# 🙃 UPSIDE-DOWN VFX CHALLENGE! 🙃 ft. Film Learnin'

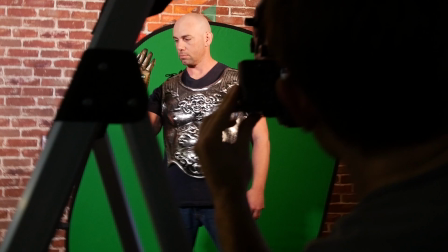(8:20)
So my super duper nifty trick of shooting upside down with the step ladders and a slider worked out really well.
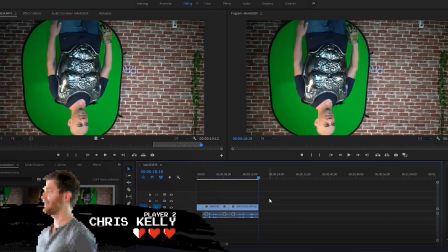(8:27)
I actually didn't have to do any tracking this way, and things were moving along.
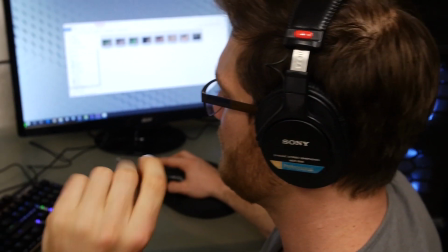(8:31)
So I've got my sequence built, I've got my footage, I've got my clean plate underneath.
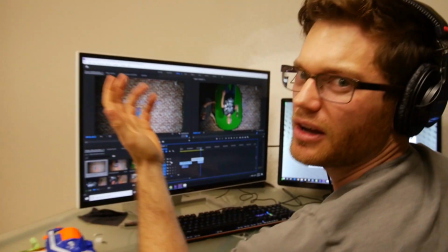(8:36)
So now it's gonna really look like he's in the scene instead of just doing a full-on cartoony garbage composite like Adrian's probably gonna do.
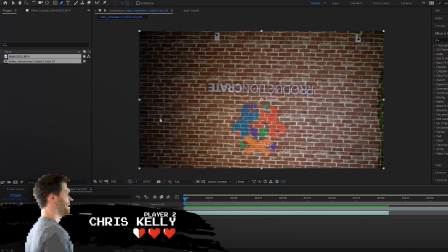(8:43)
I did a super duper loose key on my green screen to start with,
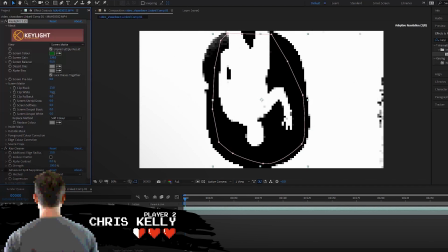(8:46)
but accidentally left that loosey-goosey key on the entire time, so I have this weird edge on my subject, which is a bummer,
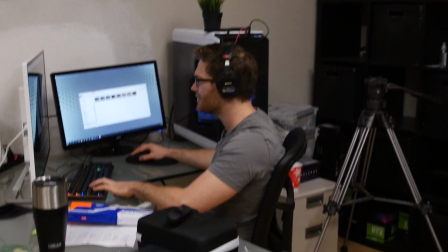(8:54)
but whatever. Why is keying upside down hard? Keying should be the only thing that's super easy.
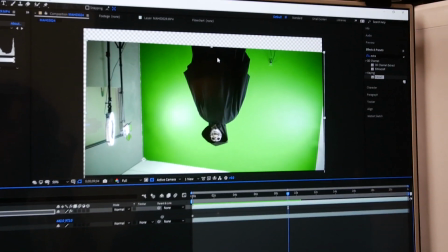(8:59)
Chris said he's having some trouble with his key. I don't expect that I'm gonna have any trouble. A lot of times when I've got a figure on a green screen that's slowly just like dark and black,
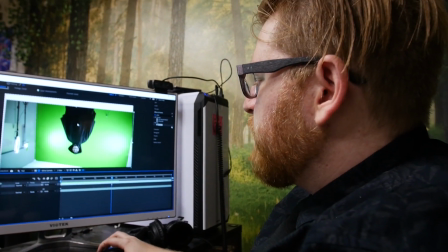(9:08)
I kind of ignore the fact that the screen is green, and I just use the fact that the figure is black,
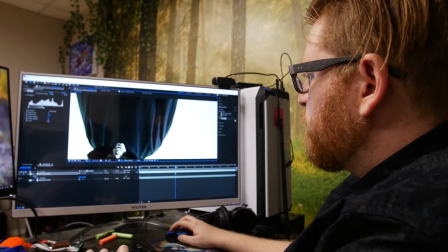(9:12)
and I'll just extract the background by its luminance. Sometimes keying will give you like a gross, noisy edge, and when you do it this way, your edge is very clean.
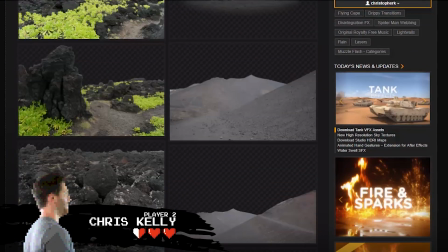(9:21)
My background elements were all from VFX. I wanted multiple layers to reveal at different times.
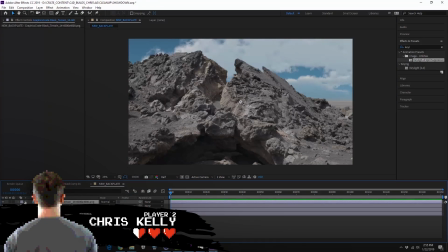(9:27)
This way it adds a little bit of extra depth, and it just makes the effect a lot cooler. I'm gonna save.
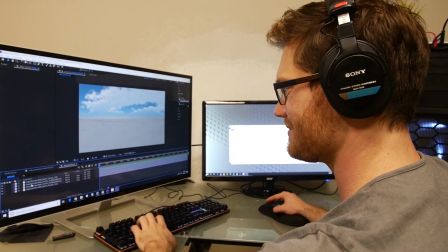(9:32)
It's important to save. Yeah, I'm gonna save too. I tried a few different techniques for the actual reveal.
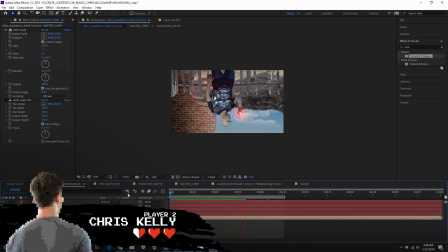(9:39)
I went with a fairly simple turbulent displace on a solid with a mesh warp distortion for a cooler looking animation.
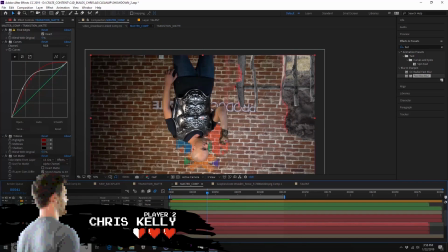(9:46)
I used the exact same reveal matte multiple times after pre-comping it. This way I could always jump back into that pre-comp and refine it and mess with the settings as much as I want,
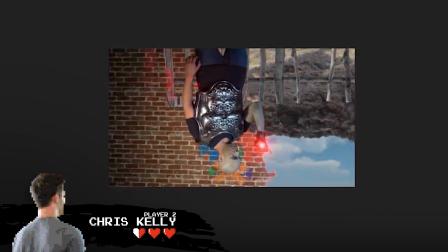(9:54)
and this is gonna affect all the mattes throughout the rest of the project file. I'm feeling good.
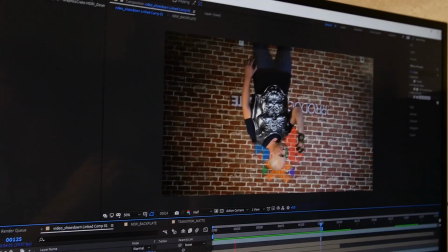(9:59)
Feeling good? Mostly feeling good because Ooh. I keep hearing Adrian be pissed off at the person in the background because his tracker isn't working.
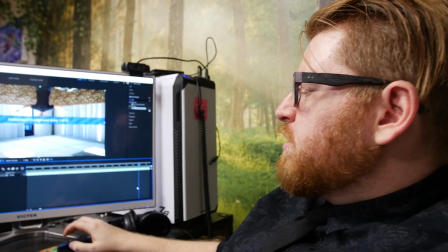(10:06)
It'll still be better than Chris's stupid. Look, his is upside down.
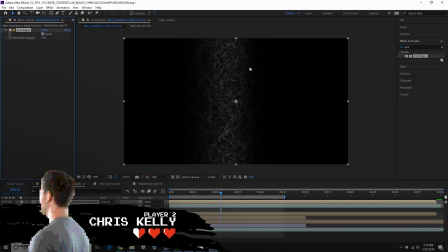(10:10)
Then I just threw on a find edges and pulled that edge out a little bit more with some curves, and then I colored it with a tritones effect.
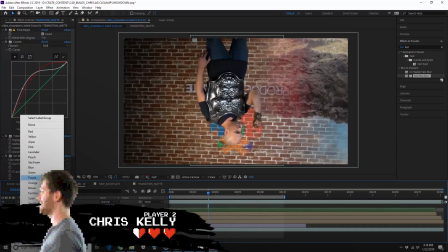(10:18)
Then I just did a couple blending modes, maybe some blurs, and got the look I was going for.
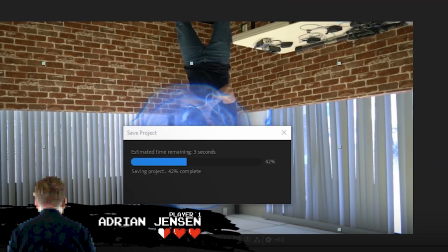(10:23)
1 hour left. I dropped in the blue energy ball clip from ProductionCrate, and I just roughly animated it.
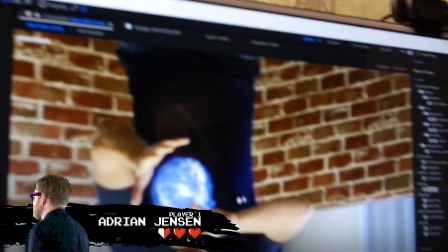(10:30)
Ideally, I wanted it to be in his hands the entire time,
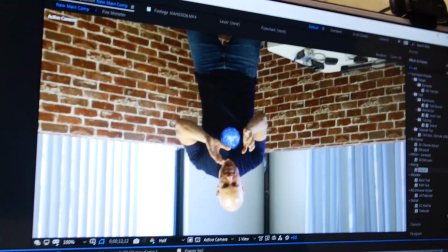(10:34)
but I'd have to do a lot of like roto and stuff for that to so work. the fingers would go over the ball.
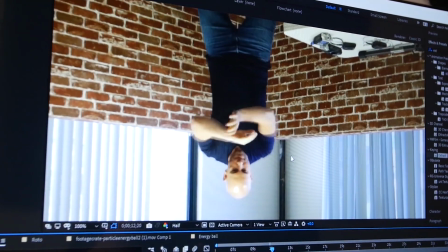(10:39)
Yeah, I did a little bit, but instead I'm making it so it appears and disappears like he's a magician.
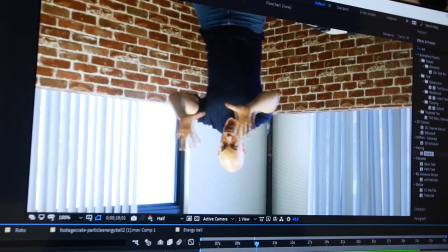(10:45)
Ah, Because he is a magician after all. yeah. It's very reminiscent of the waterbender sketch.
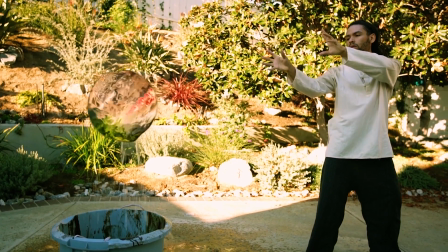(10:50)
It sounds like something that a true ProductionCrate fan would say.
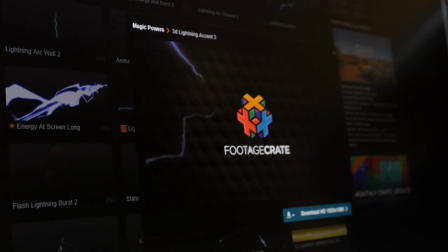(10:54)
I also use some of these cool 3D lightning accents to get some lightning shooting right at the camera.
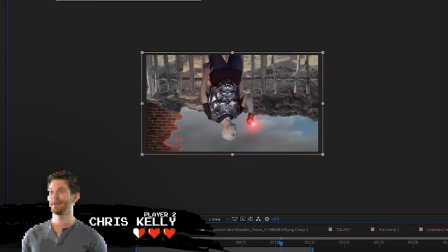(11:00)
For building out the actual alien world, I used some extra super dope elements, the tornado effects from ProductionCrate.
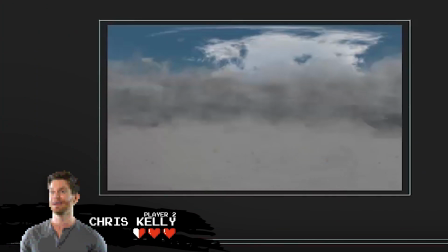(11:06)
These are really fun and they add that extra bit of energy. I also used a bunch of flying debris. That way there's a ton of movement in this different world.
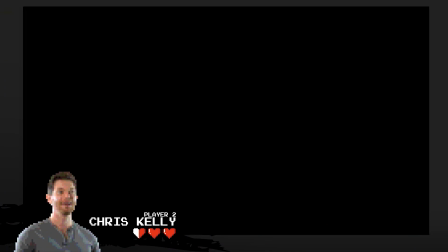(11:13)
That way we go from something that is more like static and stale to something that is more chaotic and cool.
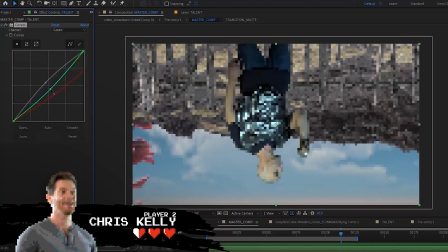(11:19)
I also made sure to change the color on the talent to really sell that new atmosphere and new world look, and overall it came out really well.
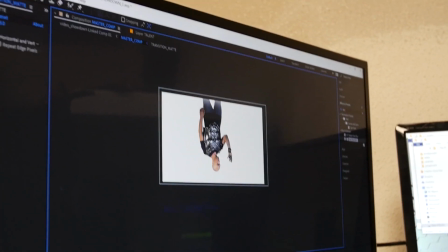(11:27)
Let's drop this resolution down so we can watch the playback. I actually don't know why this is white.
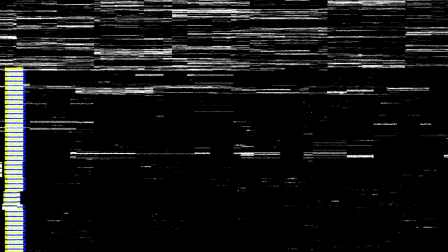(11:32)
It's not supposed to be white. somebody why they're white. I made 2 different versions of my green screen demon.
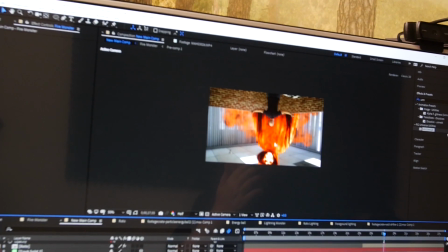(11:38)
One is red with lots of smoke, that's the fiery one, and one is blue with glowing edges, that's the lightning one.
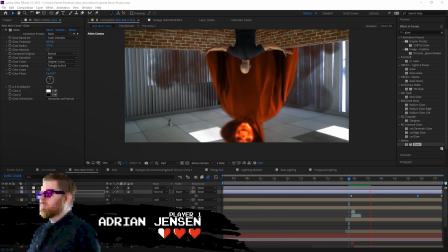(11:44)
I composited the lightning one over top of the fiery one and let it flash on and off rapidly, so now the lightning is flickering.
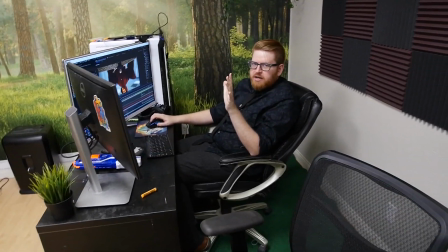(11:53)
Bad. Okay, I'm at the point now where I have an effect that makes sense. Oh. It's not good. All of the steps are done. I just need to make it look good, which is, I think Chris might have skipped that step.
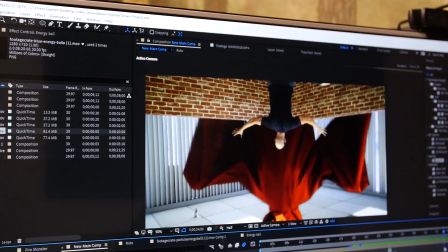(12:08)
I'm past the point where I'm in danger of ending up with a effect that is incomplete.
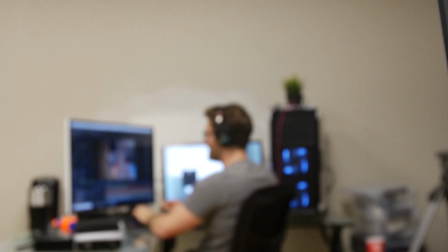(12:12)
I feel like if we were to finish right now, I might win, but if we wait longer,
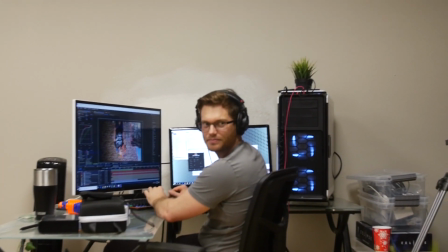(12:17)
then Adrian's gonna have his weird That was turnaround. stroke of brilliance that happens sometimes.
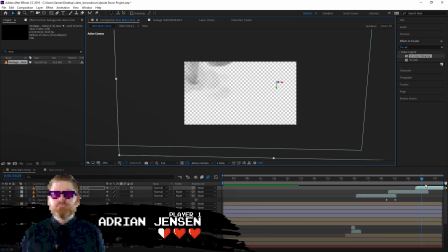(12:24)
I also had some extra smoke in the foreground, but then we got that warning about it being the last few minutes.